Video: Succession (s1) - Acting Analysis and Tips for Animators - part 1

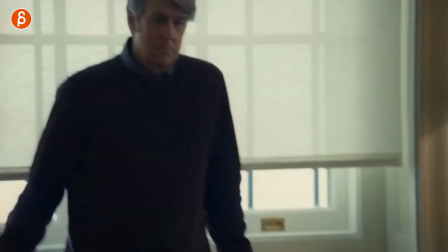248s
setup with the character you can do contrasting things where you can show well this is how I'm standing and I'm sitting it gives you contrast between characters but you can
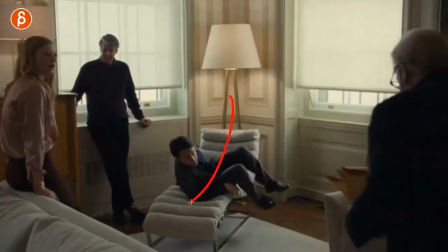257s
use this as a setup for wait because I used to be all relaxed and now I'm changing into this it's important and the
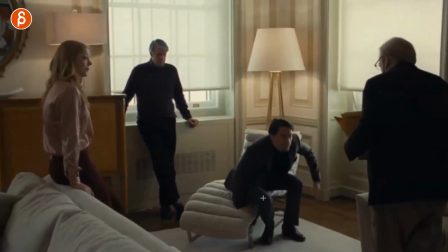265s
audience is more aware of okay there's a change happening we should pay attention and continuing this with this sequence here where it's kind of a contrast
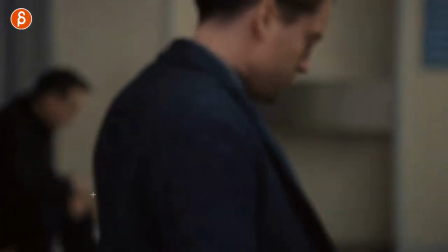273s
of how they sit that's outstanding it's more sitting but it's interesting as you play this once you have multiple characters you really have to think about contrast
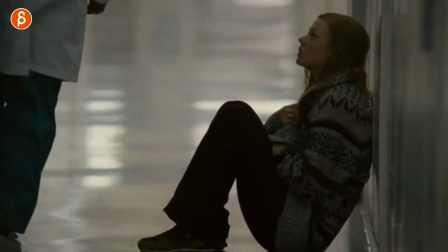280s
and how you present your characters in different ways. So you have her sitting, and this is a wider shot, so I can show you this.
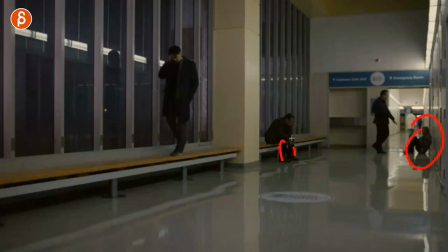286s
Spoiler, something happened to the father, and you have her sitting like this, he's sitting like this, and of course, him being the quirky one, he is walking on top of this.
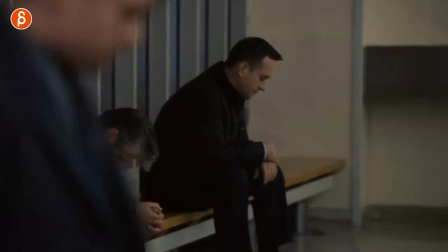295s
Man, you can go back, and he's not at this point. But even through here, you can just get a glimpse of the different poses, where arms crossed like this,
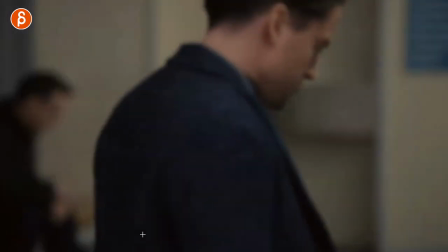303s
that's a bit lower there, you can see how he's hunched over. So think about if you have multiple characters, how do you present them?
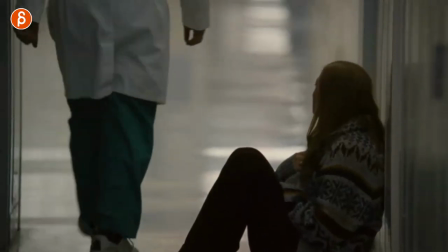310s
How do you distinguish them? What is the contrast that you can put in? Is it important that she is the closest to the actual room where the patient is?
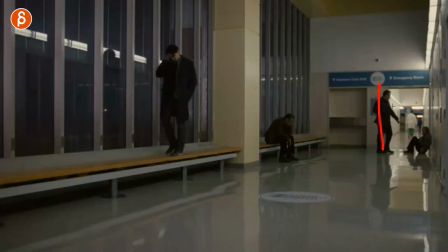318s
Does that mean that she cares more? Him kind of standing and doing this, lending support. So there are all kinds of things you can communicate. You might not have that much room in your scene to do all this, but think about that. Think about, does my character have to stand? Is it better if there's a standing and they're sitting? is this important?
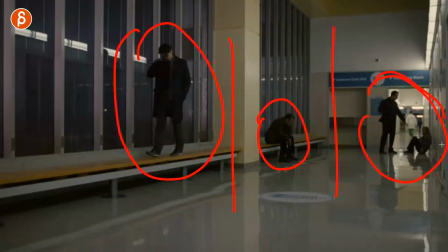334s
Does that show the division between the characters and here is the only group that is somewhat supportive of each other? And then this is kind of the theme of seems to be this acting analysis. It's just quick communication of character relationships, their state of mind, and something that the audience can pick up very quickly without you doing a lot of exposition or all kinds of dialogue or just like long pantomime to show that oh this is how my character feels. Boom! Episode two is much more intricate, they're more subtle things. This show overall has so many different type of characters and you have broad actions you have crazy pantomime you have very subtle scheming things this show has it all so if you can watch this somewhere i highly recommend that you do now if you thought that this was interesting as i always say if you feel like this is cool and you want to put those ideas into your shot i do have workshops available you can sign up at any time we can work together to make your shots even more awesome than they already are and of course if you watch this till the very end as always thank you so much for your patience and watching this if you don't want to miss any of the things that upload you can subscribe and hit that bell button to get all the notifications you know the drill on YouTube and that's it for me thank you for watching and I will see you in my next clip